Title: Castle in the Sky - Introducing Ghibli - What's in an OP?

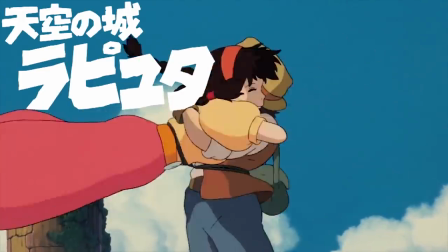Castle in the Sky is a landmark title for so many reasons.
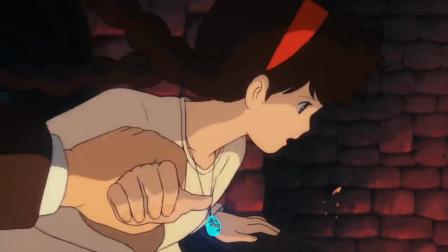As the first film from Studio Ghibli, it played a key role in establishing what would be the most acclaimed artistic legacy in anime history.
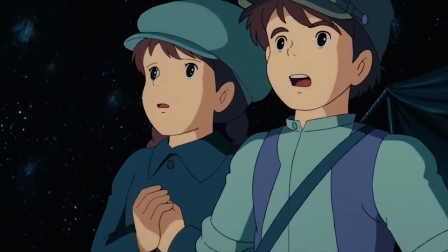And the creative influence that it's had by itself is staggering.
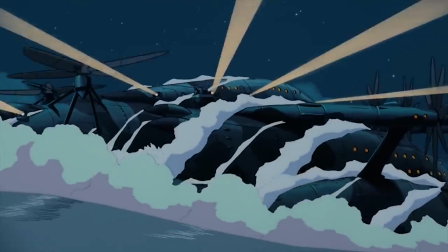It is to Japanese science fantasy what the Lord of the Rings was to Western high fantasy,
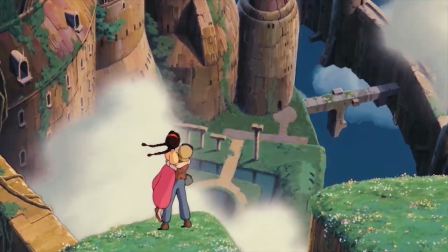a template that served as the basis for countless anime and notably JRPGs.
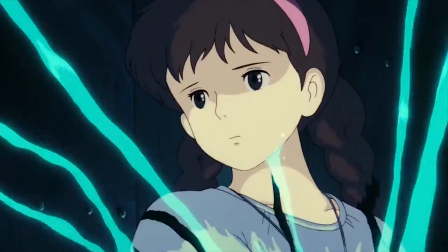I know that it sure as hell stuck with me the first time that I watched it,
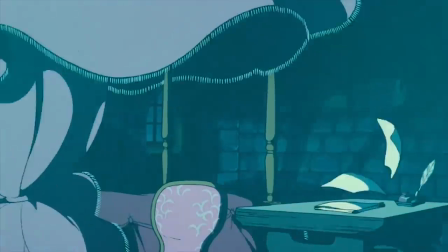and one of the most memorable things about the film for me, as I'm sure anyone familiar with my work on Mother's Basement can surmise,
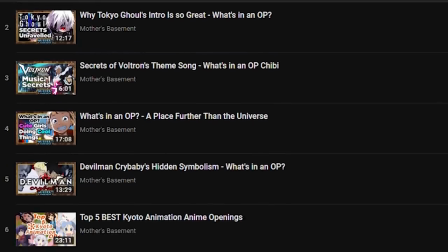is the opening credits sequence.
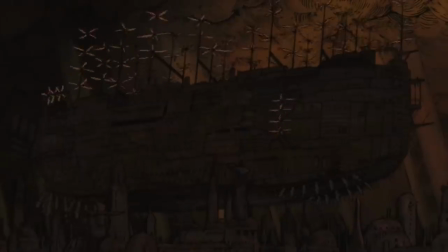A beautiful medley of storybook animation and orchestral majesty that transforms Laputa's backstory into an arresting fairy tale.
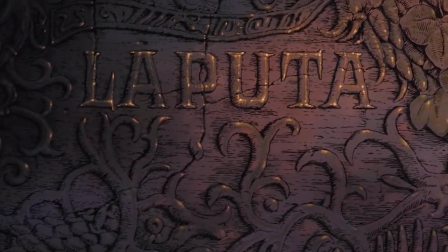We open on an old, cracked stone carving, presumably a sign welcoming people to the city of Laputa.
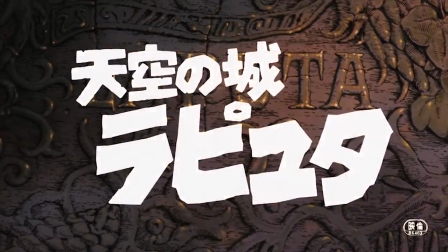Regardless of its original purpose, here it serves both as a title card and a scene-setting device,
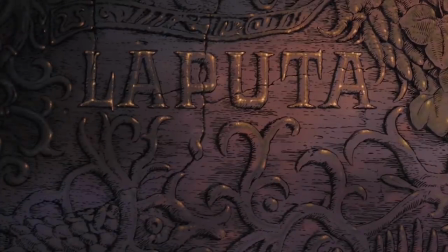instantly informing us that this tale will deal with ancient history.
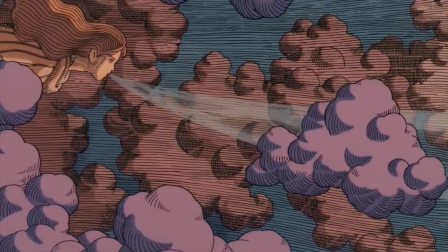From here we jump to a gorgeous shot of a goddess blowing wind through a cloudy sky,
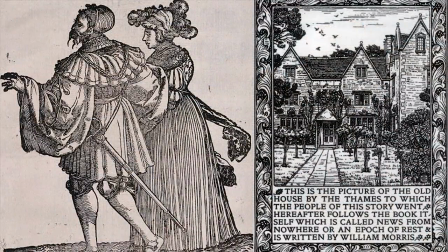rendered in the distinctive crosshatch style of Victorian woodcut illustrations.
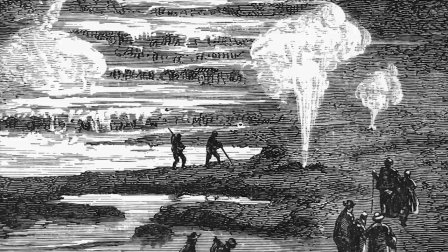The same kind of mass-produced illustrations you'd see in the novels of Jules Verne that so clearly inspired this film.
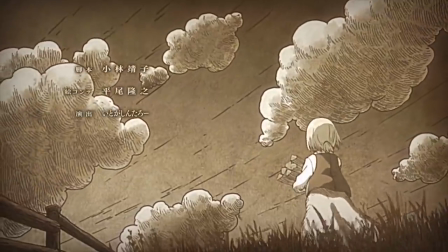Normally, when you see this style of art in animation, it's on stiff, static images,
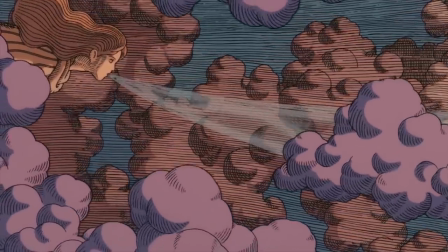but here the clouds billow naturally, subtly ruffling their crosshatched shadows as they drift across the sky.
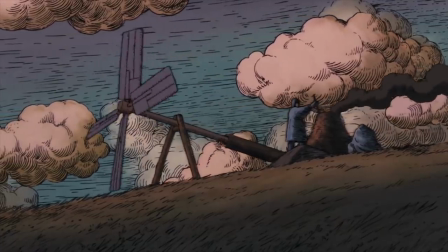Beautiful stuff. In the next shot, we see a lone human harnessing this power of the gods, perhaps for the first time in human history,
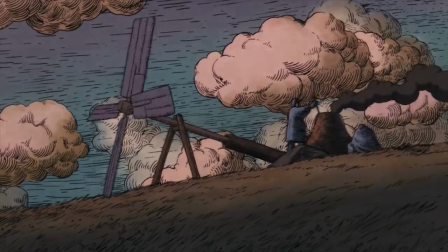working with some sort of wind-powered kiln. The technology only becomes more impressive from here.
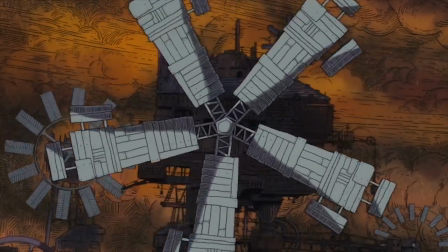One windmill grows into dozens, spinning away on precarious industrial revolution-era towers covered in cranes, pulleys, and other tools of industry.
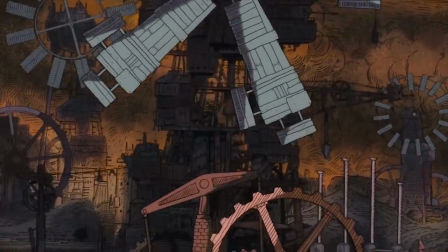Panning down to the city's ground level, we see the wind is driving massive gears and pistons.
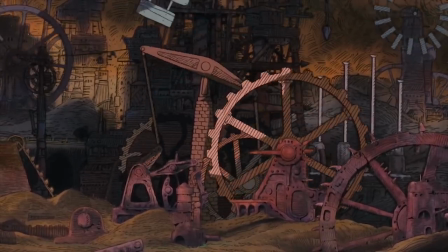There's a certain hypnotic beauty to the cyclical motion of the machinery, something the film itself also captures marvelously, and from what I can tell,
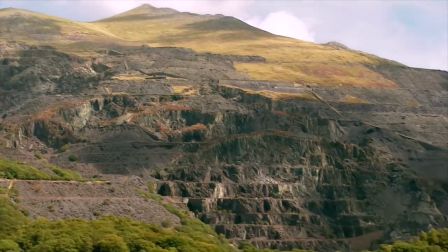is something that inspired Miyazaki on his initial trip to Wales that served as the impetus for creating this film.
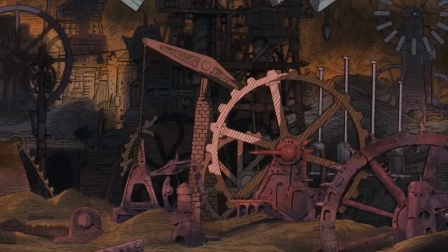But there's more to this than just steampunk animation porn. It's telling a story, the rise and fall of Laputa.
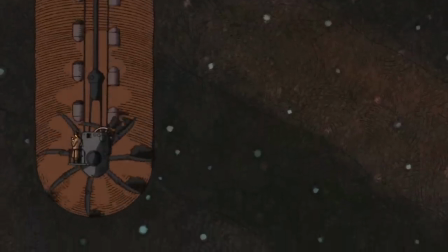These gears drive industrial shovels to bore into the earth at great speed.
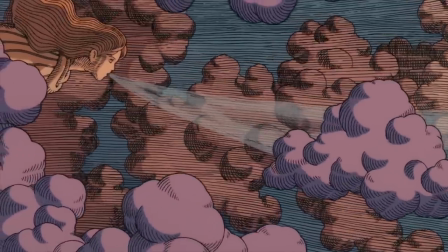With the power of one force of nature under their control, the humans are claiming dominion over another.
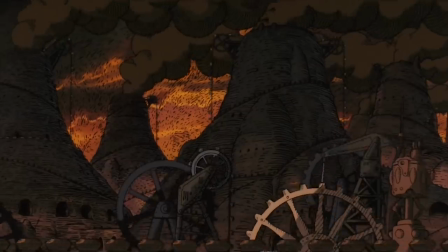In the next shot, we see that what was once one tiny kiln has become many mountains belching smog into the sky as the gears keep turning beneath them, presumably turning the ore from the mine into something a little more useful. specifically steampunk airships,
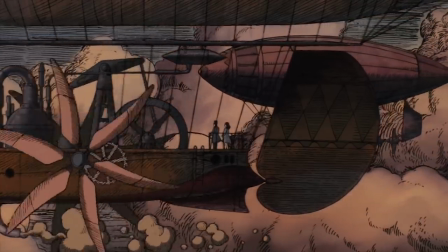with the massive windmills and industrial gears now compacted back down to human scale.
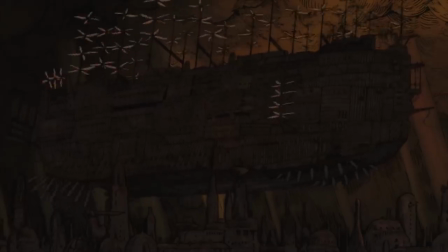But technology races forward, the airships get bigger,
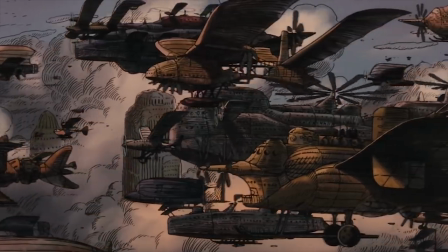soon whole fleets are soaring through the skylines of towering modern day cities. All of this building up to mankind's crowning achievement. The castle in the sky.
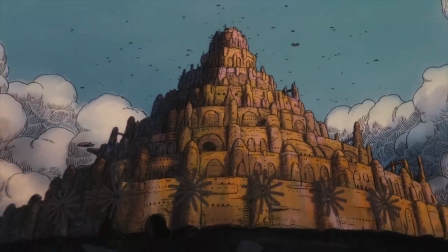Well, A castle in the sky, not THE castle from the movie in the poster.
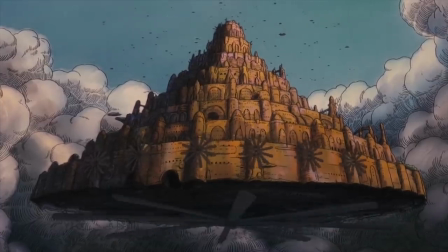What we see here is clearly a prototype, driven by massive propellers instead of the black dome that holds up Laputa, and with completely different, more pyramid-shaped architecture. Still, it's a sight to behold, and the music soars as the camera pulls back to show us the full majesty of what we're seeing.
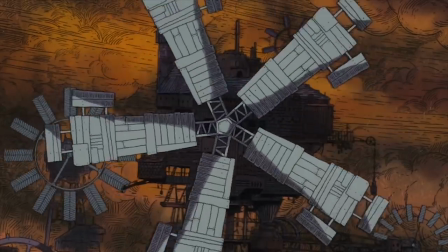After toiling to break free of their earthly bonds for generations, humanity has achieved it.
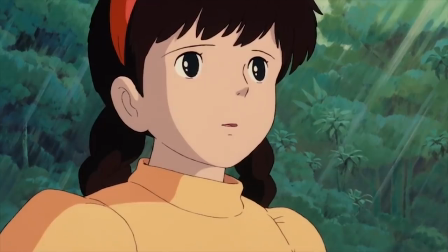But one of the underlying themes of Laputa is oneness with the earth, and as we'll shortly see, what goes up must come down.
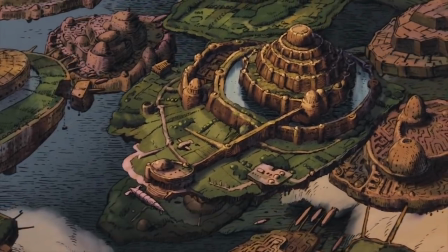Before that, though, we see an entire fleet of floating islands, each with their own cities, castles, even lakes, and farmland.
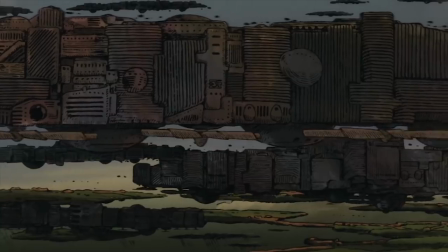From the purely industrial first model, mankind has moved on to bringing the terrestrial comforts of the ground up with them.
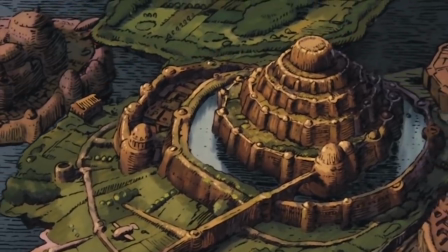In a single shot, the film hints at a world that stretches well beyond the bounds of the camera.
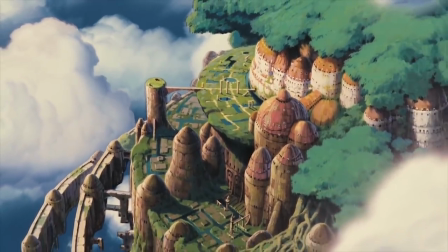While the movie itself only gave us a glimpse of the one castle, the last city remaining in the sky,
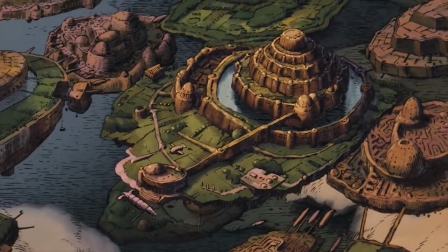here we see a full civilization of Laputa that was far beyond any of that.
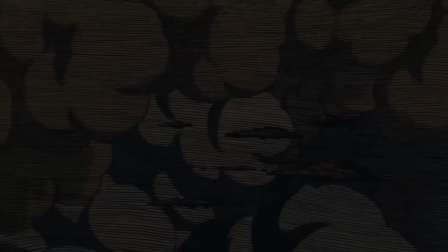But it doesn't last. The storm clouds of war loom on the horizon, and eventually blow away the castles and airships,
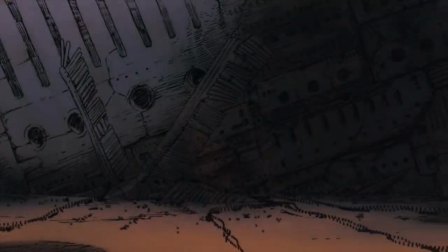leaving the survivors to abandon their homes and take to the land to rebuild.
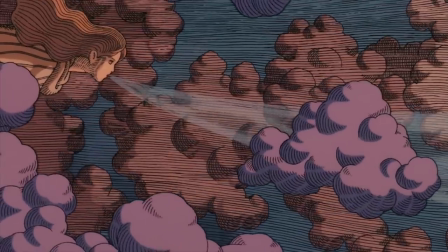Still, yet the wind of fate keeps blowing, and in a shot mirroring the start of the OP,
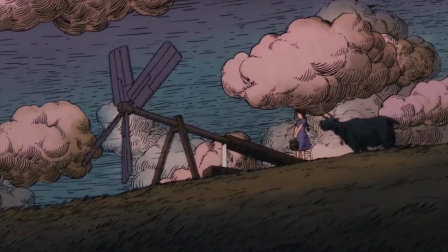we see Sheeta living a simple, earthy farm life about to get caught up in it.
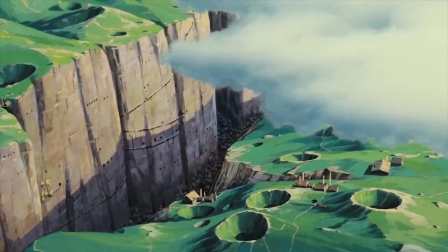The implication is clear – humans can't shake their desire to soar above their limits.
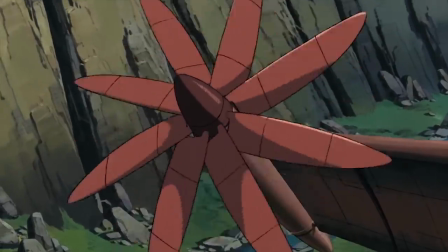The sky will always call to them.
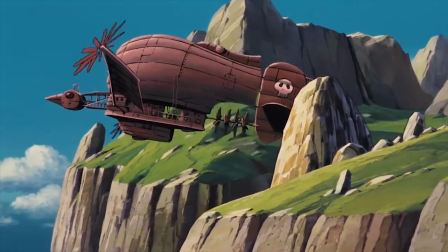But while we can accomplish great things, forgetting our place in the natural order only leads to repeated cycles of ruin.
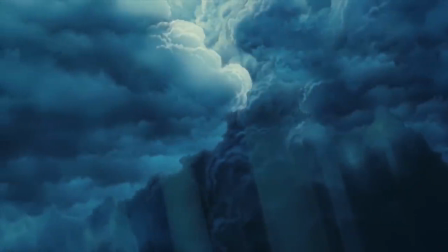A point hammered home by the cut back to the action as we return to Shita plummeting from the sky.
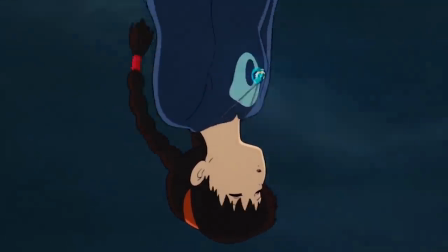In essence, this opening sums up the entire thematic arc of the film in a minute and a half,
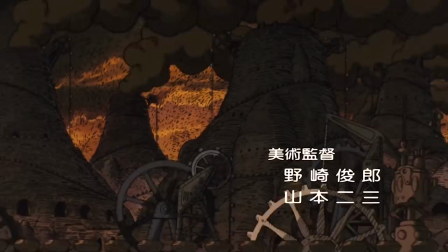all while expanding the world's lore and working as a captivating credits sequence.
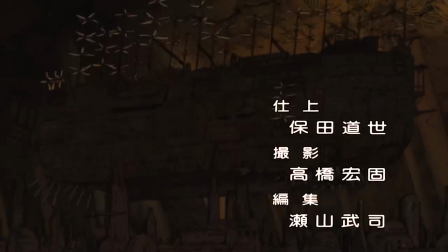The credits aren't integrated into the action, but the use of slightly archaic rounded kanji fits nicely with the old-timey vibe of the woodblock style,
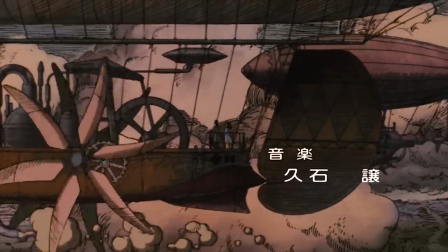despite, obviously, having completely different cultural roots from the European art that we're seeing here.
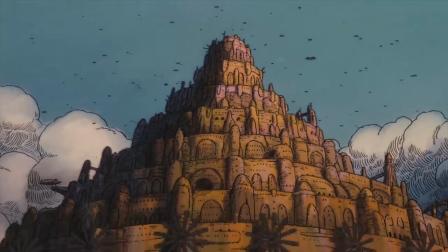Though the shot composition and editing are simple, this is a gorgeous,
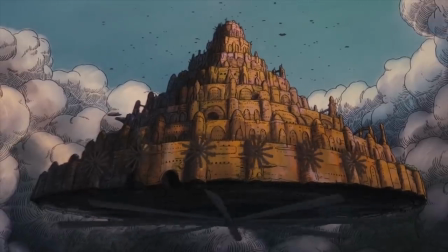meticulously crafted sequence that doesn't waste a single second or frame – all
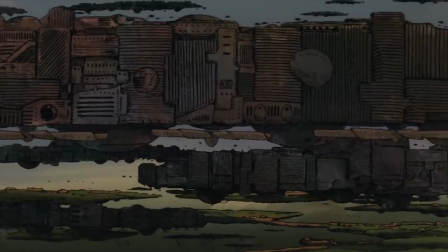set to a gorgeous composition by Joe Hisaishi that would influence both the
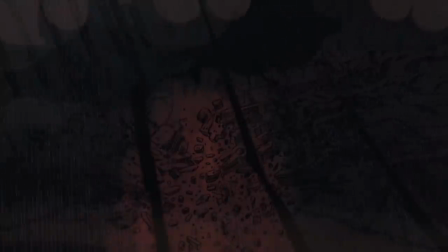melody and texture of fantasy scores in Japan for decades to come.
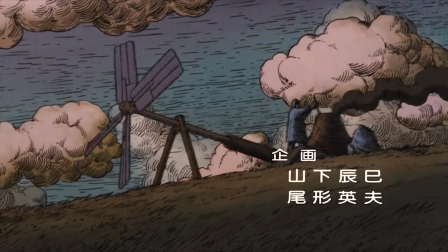This opening is a micro-masterpiece contained within a macro-masterpiece,
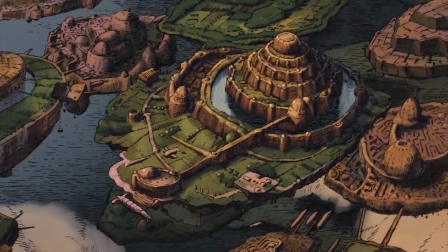and a perfect sequence to set the tone for Ghibli's debut film.
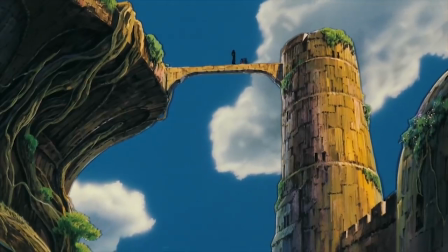The success of Laputa proved that Studio Ghibli was a force to be reckoned with in the anime industry, and with their own studio firmly established,
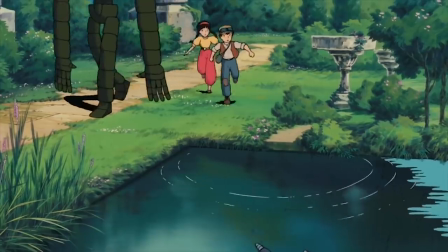both Miyazaki and Takahata were able to enjoy creative freedom like they'd never had before.
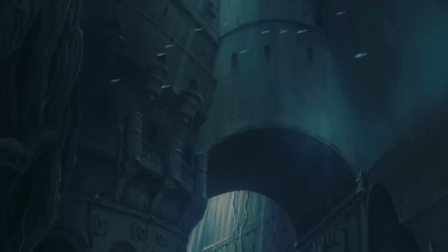Ultimately, this would lay the groundwork for Takahata to create his most impactful and best-known film, at least from a Western perspective.
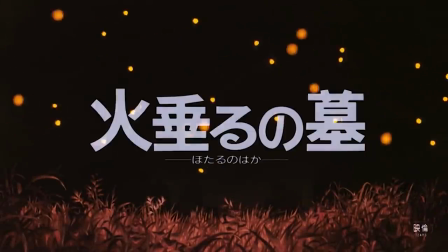Grave of the Fireflies.
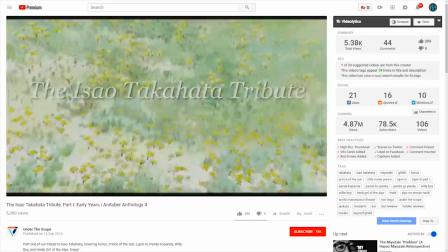But this video is just one part of a larger anthology project bringing together dozens of anime YouTubers to discuss Takahata's entire career.
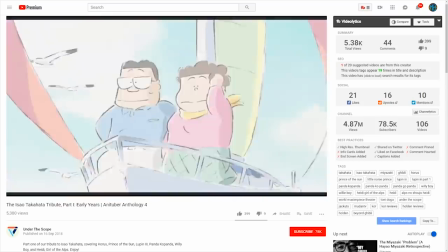So if you want to hear the rest of that story, you're gonna need to click the video link on the end card, or in the doobly-doo to watch the full anthology video over on Under the Scope.
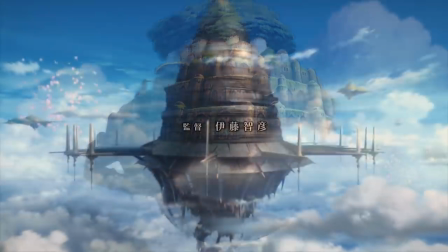By the way, on the subject of floating castles, Laputa is probably my favorite, but if you want to visit my least favorite, that would be Aincrad, now's a good time.
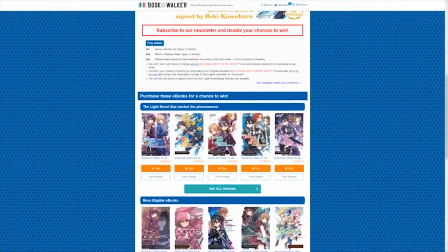To celebrate the new season of Sword Art Online, Bookwalker is doing a giveaway for anyone who buys any SAO light novel or manga ebook.
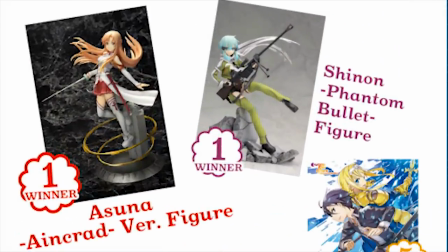If you pick one up, you'll have a chance to win either a slick figure of Asuna or Sinon, or a Shikishi board signed by series creator Reki Kawahara.
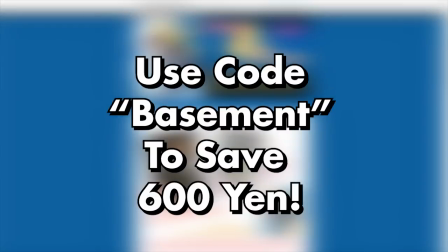And if you use the promo code BASEMENT when you check out, you can get a 600 yen discount, meaning you can enter the contest for just over two bucks.
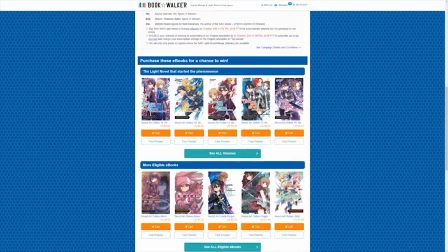Out of all the SAO books, I recommend checking out SAO Alternative Gun Gale Online first, since it's actually not bad.
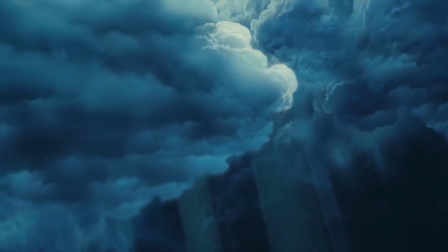Let me know in the comments below what you thought of this quicker approach to analyzing simpler anime OPs, and if there are any other movies or shows that you think would be a good fit for it.
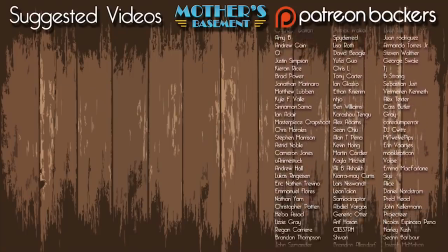While you're down there, don't forget to hit the subscribe button and click that link to check out the rest of the Anituber Anthology. Also, if you like the anthology, It's just the latest in a much bigger series that tackles other subjects like the Animator Expo project that spawned B-Me-Me. I'm Jeff Thew, professional shitbag, signing out from my mother's basement.